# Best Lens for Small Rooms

hey what's up guys I wanted to do a quick video about lenses today and how they can be used to get the best footage out of the space that you're filming in for example this is my current setup through the lens of my iPhone which is a look most people are familiar with
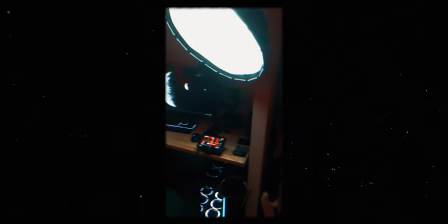(0:23)
as you can see it's a pretty small space but with the right lens choice and some good lighting we can get it looking pretty decent so
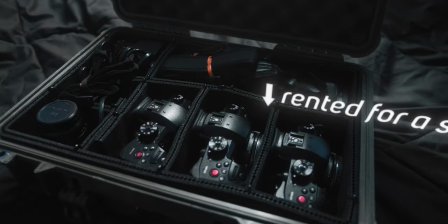(0:34)
if you're thinking of getting your first camera setup or if you're just curious to see how a bunch of different focal length
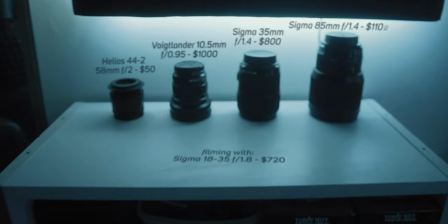(0:39)
lenses look in a small bedroom studio like this then this should be a useful video for you. Here's some clips with a few different lenses.
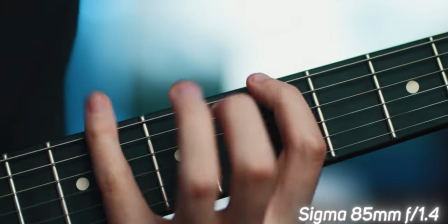(0:48)
All these clips were filmed with the camera on a tripod about two to three feet away from me and in basically the same spot.
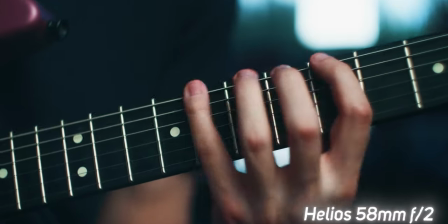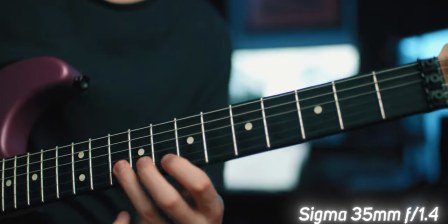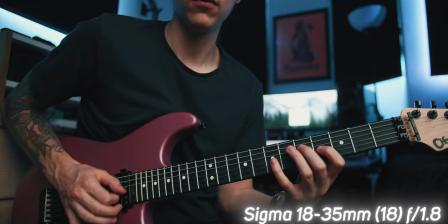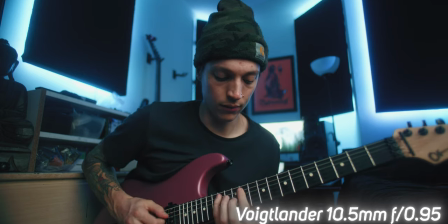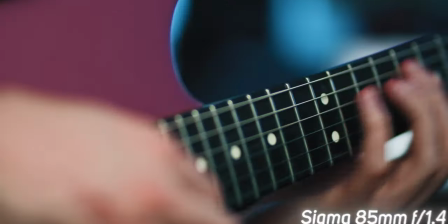(1:16)
So I love higher focal length lenses but as you can see you would be somewhat limited using one in a small space like this.
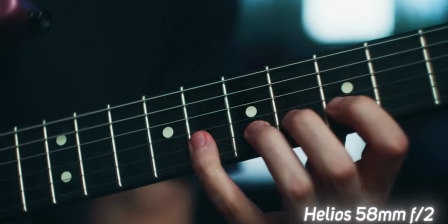(1:23)
Unless you're doing all close-up detailed shots you'll probably need something a bit wider for more framing options 35 mil is a great all-around focal length and prime lenses tend to be sharper and lower f-stop than zoom lenses which means more light and cinematic depth of field this ultra wide 7
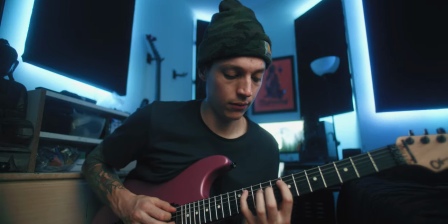(1:41)
mil lens makes this room look so much larger than it actually is so I think that's a pretty cool option however I'm not a huge fan of how the ultra wide lens warping effect looks on people and that leaves me to my number one pick which is the Sigma 18-35mm.
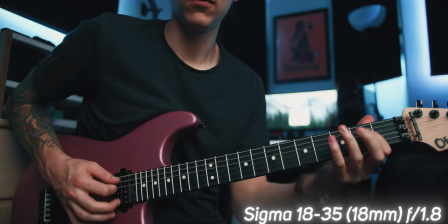(1:57)
At 18mm it's wide enough to make small spaces look good but not so wide that we get that excessive warping distortion effect.
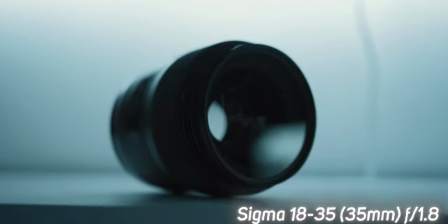(2:05)
And with this lens there's also the option to punch into 35mm for closer shots which almost makes it look like two different lenses in one. Although it's not quite as sharp as the 35mm Sigma Prime we saw, this lens does have a low f-stop for a zoom lens meaning we can get some nice blurry background.
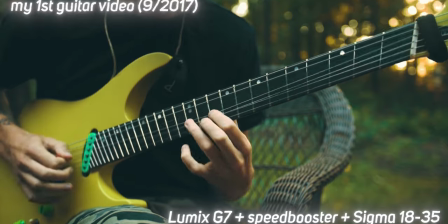(2:22)
When I was searching for my first video setup about three years ago, I looked up a ton of different camera lens test footage videos on YouTube.
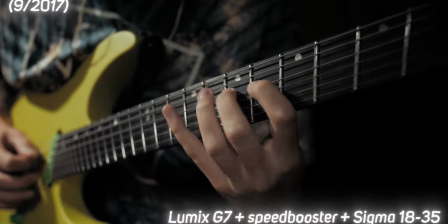(2:29)
This lens was definitely my favorite look and it's still my main lens I use today, although that might change soon. So that's my comparison, hopefully it was helpful for you guys who are in a similar situation filming in a small space like this or maybe you're just looking to get your first lens. Links to all the gear used in this video are in the description and I'll see you guys next time. Thanks for watching.